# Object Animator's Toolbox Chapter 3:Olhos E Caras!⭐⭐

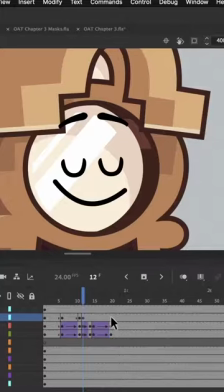Now let's put a keyframe matching the timing of our final keyframe in the eyes.
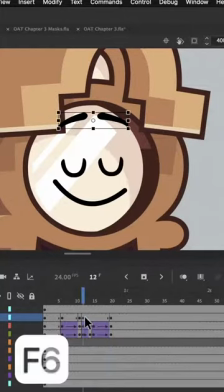And we'll go back to adjust this original keyframe.
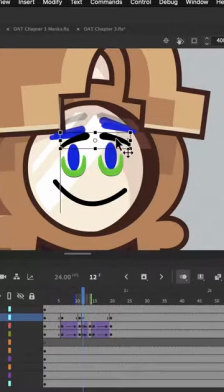If we turn on onion skin, we can then transform these eyebrows, and we'll try to match the way that our earlier drawing was moving.
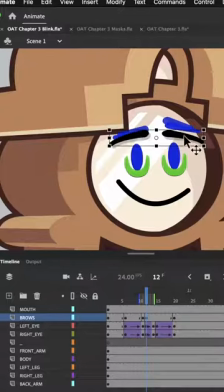Now the outer edges are the parts that we notice the most, so we'll try to make it so that they match more than any other part of the eyebrows. So what we've done is we've tried to continue the motion of the original eyebrows, just with our newer drawing instead. Now the hard part is over, and we can add our tweens. We'll add the same cubic ease in to our first span of frames.
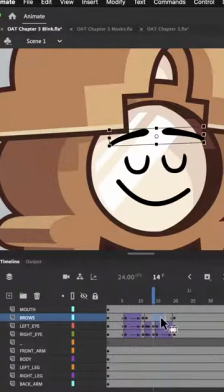But then we can consider the second span to be one motion with one tween, and we'll give it a cubic ease in out, sort of to match the way the eyes are doing a cubic ease in and then a cubic ease out.
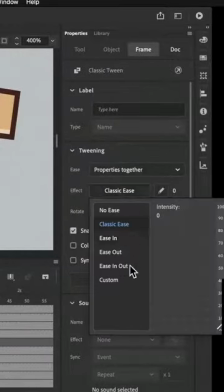But instead this tween is just going to be one tween that is just one ease, cubic ease in out.
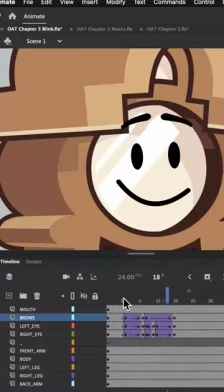And just like that, we've given eyebrows to our character that look like they're moving with the eyes. The other technique we're looking at is masking. This is when you've got a character looking to the side and half of their face is showing, but you want the other half to be cut off the edge.
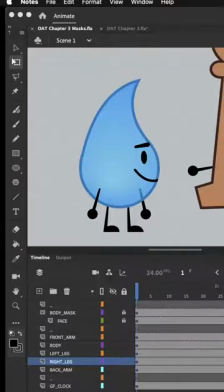Now, because it's a bit more complicated, there's a few tips I want to show you for working with faces that have masks.
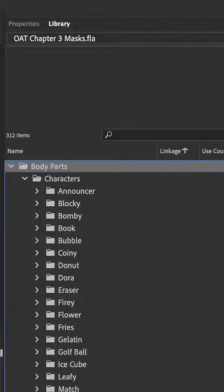So if we dive back into our BFDI assets,
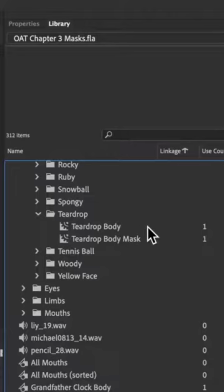what we can see is that every BFDI character body has both a normal version and a mask version.
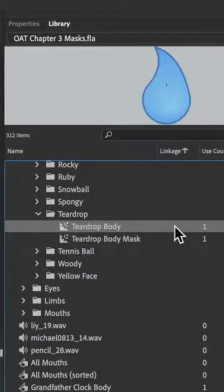This mask version is a copy of the normal version, but it's flattened into just one shape, so it works better with Adobe Animate's masking.
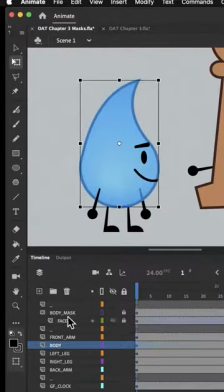What's going on here is we've got Teardrop's normal body asset, and on the layers above it, this is the face, and it's masked to the Teardrop mask asset. So there's two different symbols which could get misaligned at any time, and we can only hope that they stay in the same place and that they stay aligned.
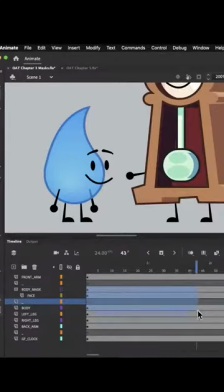That's why what I recommend is keeping your body, your face, and that mask all inside of another graphic,
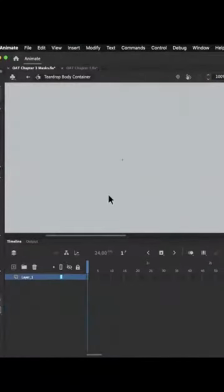so the container graphic can do all the moving and you don't have to animate the body graphic itself.
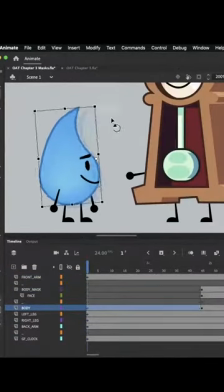Within the container, the body and the mask are just going to stay still. That way you never have to worry about them getting out of sync if you just want the character's body to move. We just learned how to make our face movements look so much better, but before we finish this chapter, I just want to end with an example from BFDI. But this example is unique because it's animated in a totally different way from any other episode. Unlike any BFDI video that came before it, it was animated not in Adobe Animate, but using code.
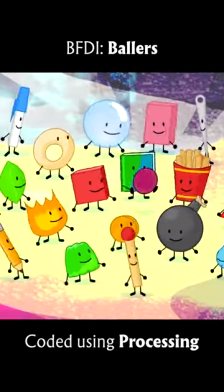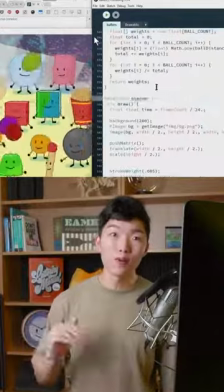And part of the reason it still feels like BFDI is because the code we wrote still follows the same rules of animating that we do when we're animating normally.
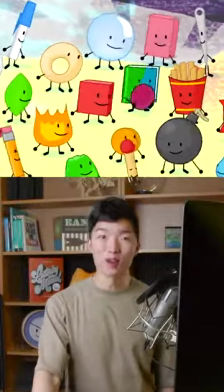One way you can see this is how the bodies are rotating around their bottom edge, where the legs are attached, to give the illusion that that's where the center of mass is.
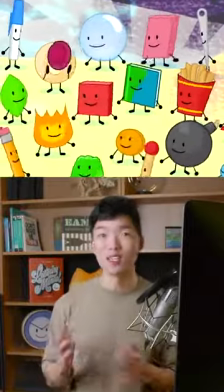But a more interesting part, which you can apply to your own animations, is how the face moves across the body.
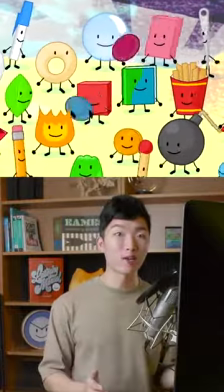You can even see how even though the body rotates, the face isn't doing any rotation itself.
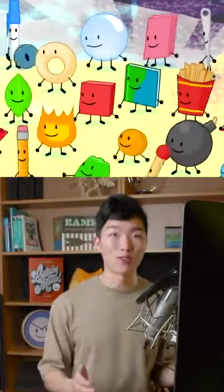No matter which way the body turns, the rotation of the face is just based off the body.
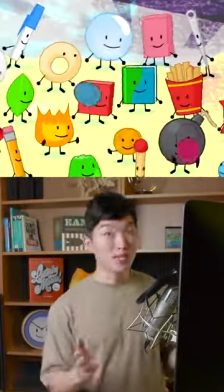From the body's perspective, the face is just straight and upright. The reason for this is something we can see when we consider our characters' faces to be 3D objects.
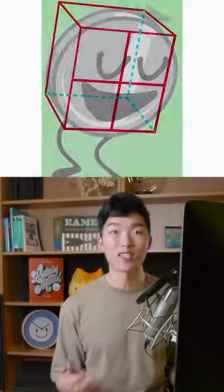I've used screenshots of our show as examples by adding an actual 3D cube in front of it.
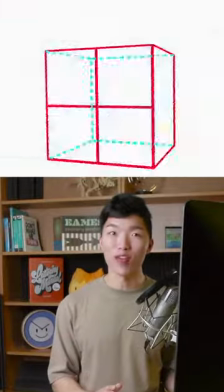More often than not, the body defines where the flat 3D plane is, and the face just sits on the surface of it.
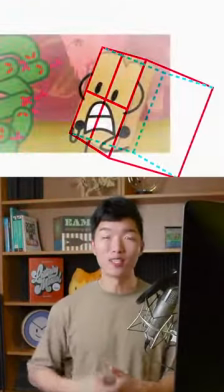There aren't any 3D models used in BFDI, but when we draw these characters in these weird angles, it helps to pretend that they are in 3D and that we're looking through a real camera.
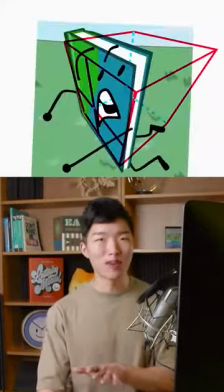Our object show faces are usually made of horizontal and vertical lines, so for example,
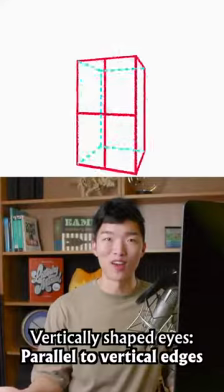the vertically shaped eyes are usually going to be parallel to the vertical edges of the body, or the horizontal mouth is going to be parallel to the horizontal edges of the body.
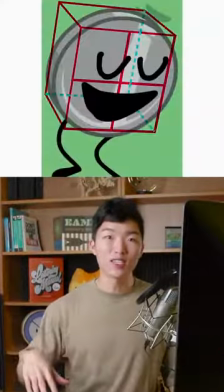The result is that most faces aren't going to be rotated compared to the body.
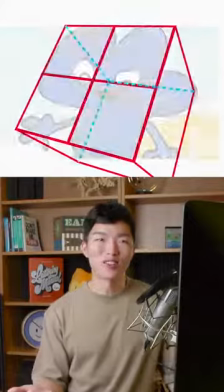If you've got a super exaggerated expression though, you're free to go wild with crooked eyes and mouths,
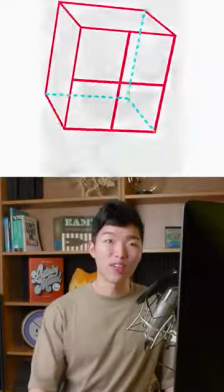but the general rule is that the straight lines of the face are going to follow the same perspective as the body that it's attached to. And that's the end of chapter 3. We're now halfway through the whole graphy. I'm so glad you've made it this far. When you're ready to tackle more advanced body movements, I'll see you in chapter 4.